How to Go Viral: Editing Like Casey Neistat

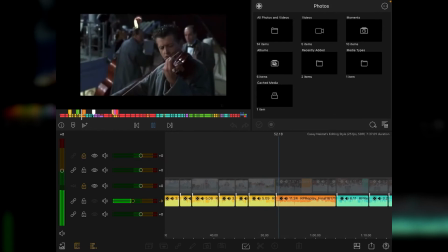8:23 Now the cool thing about pop culture references, if I play this one first, we've got a scene from the 90s movie The Titanic.
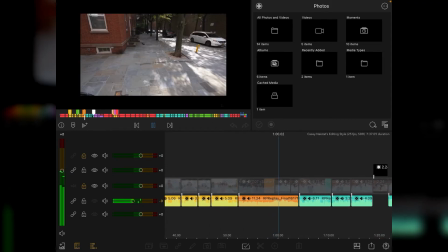8:32 And obviously the band that kept playing. He's doing 2 things here. He is involving you in the video, which is a clever thing to do because you probably watched Titanic and you know the scene, and that subconsciously lets you connect with the video.
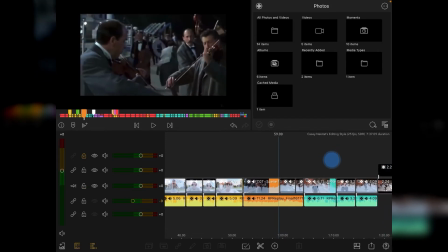8:48 And also he's using an L cut by continuing the audio from the Titanic scene into his next clip.
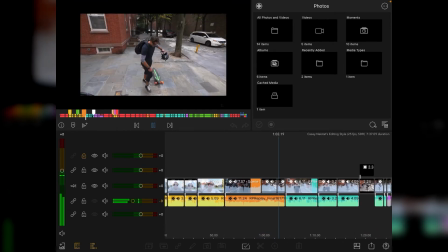8:59 You see his keyboard coming forward, Casey appearing, so you've got a jump cut going on there.
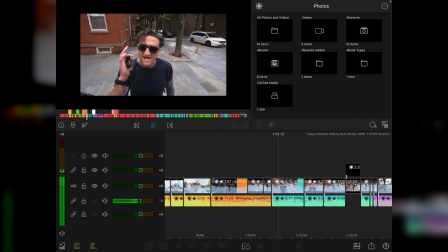9:05 And then Deadlines. When you have to finish something by a certain time.
So what we're onto now is the B story, which is basically, rather than just having one linear story throughout the video,
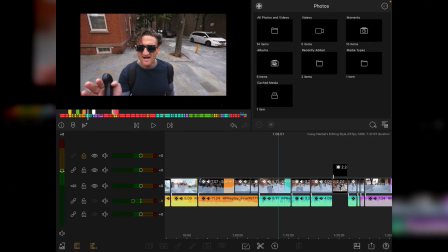9:18 he's introducing a secondary, less important but still important enough B story, which he's going to work his way through as well. So we've now got the A story, which is in red, and the B story, which is in light blue. Or there are consequences. Now,
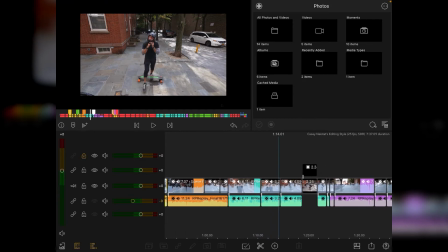9:33 I'm not a big fan of deadlines. In fact, I hate them.
The other thing that he's doing is he was well known for riding a boosted board through Manhattan without a helmet, and then I think his wife Candace basically got on at him to wear a helmet and be a bit more sort of safety conscious. But he's putting the helmet on.
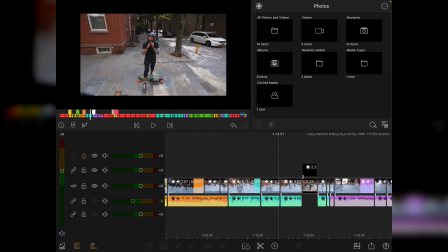9:48 Now that again is setting up another part of the video later on, which is in green, which is him basically adding lights to the helmet. So it's introducing that point at this stage as well. So there's now a C story going on here as well.
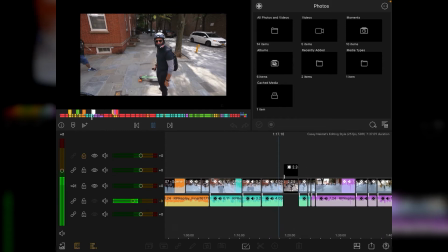10:02 I really only operate well when I have a deadline.
Now, I want to point this out as well, hence the arrow. This is a happy accident, but remember this guy with the suitcase and the white baseball cap. We'll come back to him later on.
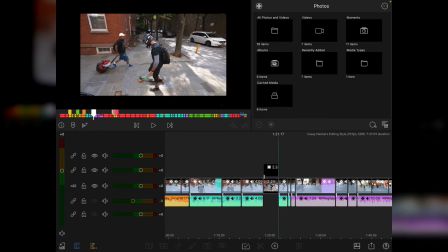10:16 Casey keeps us, the audience, engaged by dividing up his exposition of what's going on and using different scenes in different parts of his day. I mean, he's obviously been to some kind of meeting here and he's, you know, we don't see that part of it, but we obviously see him talking to camera, and then we get another time-lapse segue, which if I run,
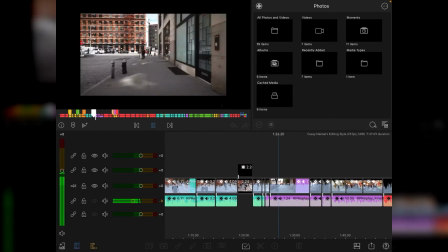10:39 hyperlapse back to the office.
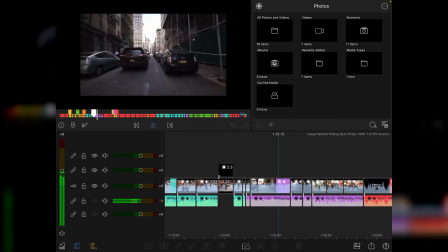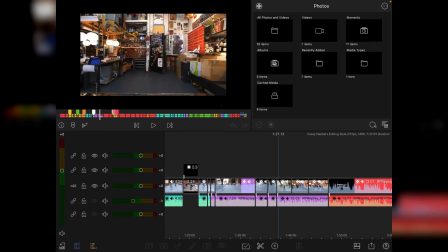10:47 Again, slows down, gets to the door, and he's into his building, and it's just a fast cut straight into his iconic studio.
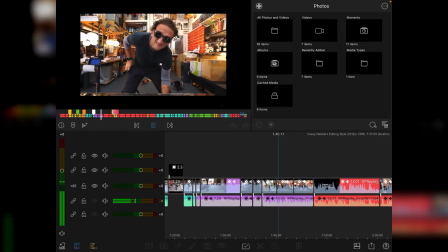10:55 I have a deadline today, and it's a pretty serious deadline.
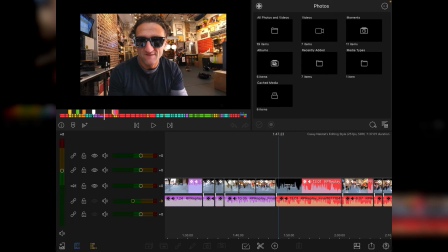11:05 So at this point, I'm going to go back to the A story. So we've had a couple of different sequences going on that has reinforced the A story, but this is us now going back to it. Again, just keep you engaged with what's going on in the video.
Nervous about this call, because whatever he says, because it's like it's already for the most part, it's out of my control.
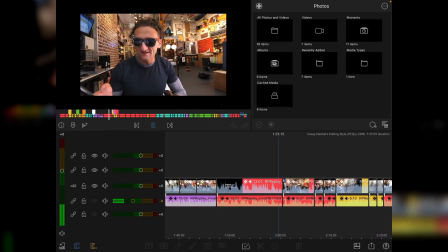11:24 I'm happy to adjust my lifestyle, but it's like the damage is, let's see what he has to say. Hi, this is Casey Neistat for Doctor. Did I speak? Yeah. All right. Couldn't reach him.
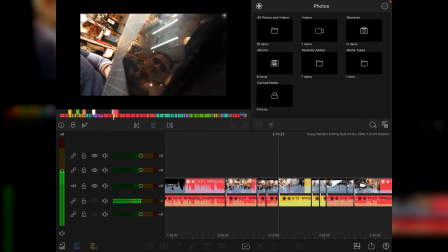11:36 All right. Yes, to be continued.
Now this bit I found interesting as well. He has filmed this little sequence whereby the phone is just in front of the camera. You're seeing the reflection, and again, this is another subtle Texas switch because he
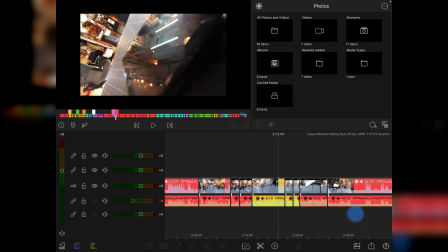11:57 places his camera down, he goes off to camera right, his left,
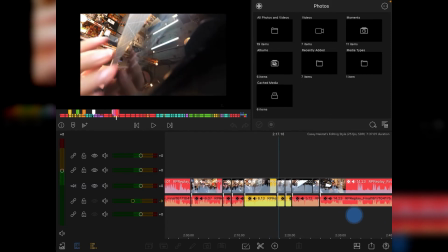12:02 but then he reappears from this side, camera left,
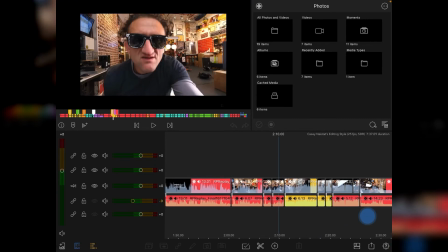12:08 on his right. And that again just keeps you engaged because you're not expecting that. So it's a kind of subtle Texas switch this time.
Yes, to be continued.
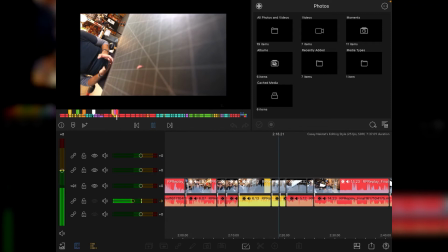12:23 There he goes off. Cut straight to the phone. And then he throws it back down.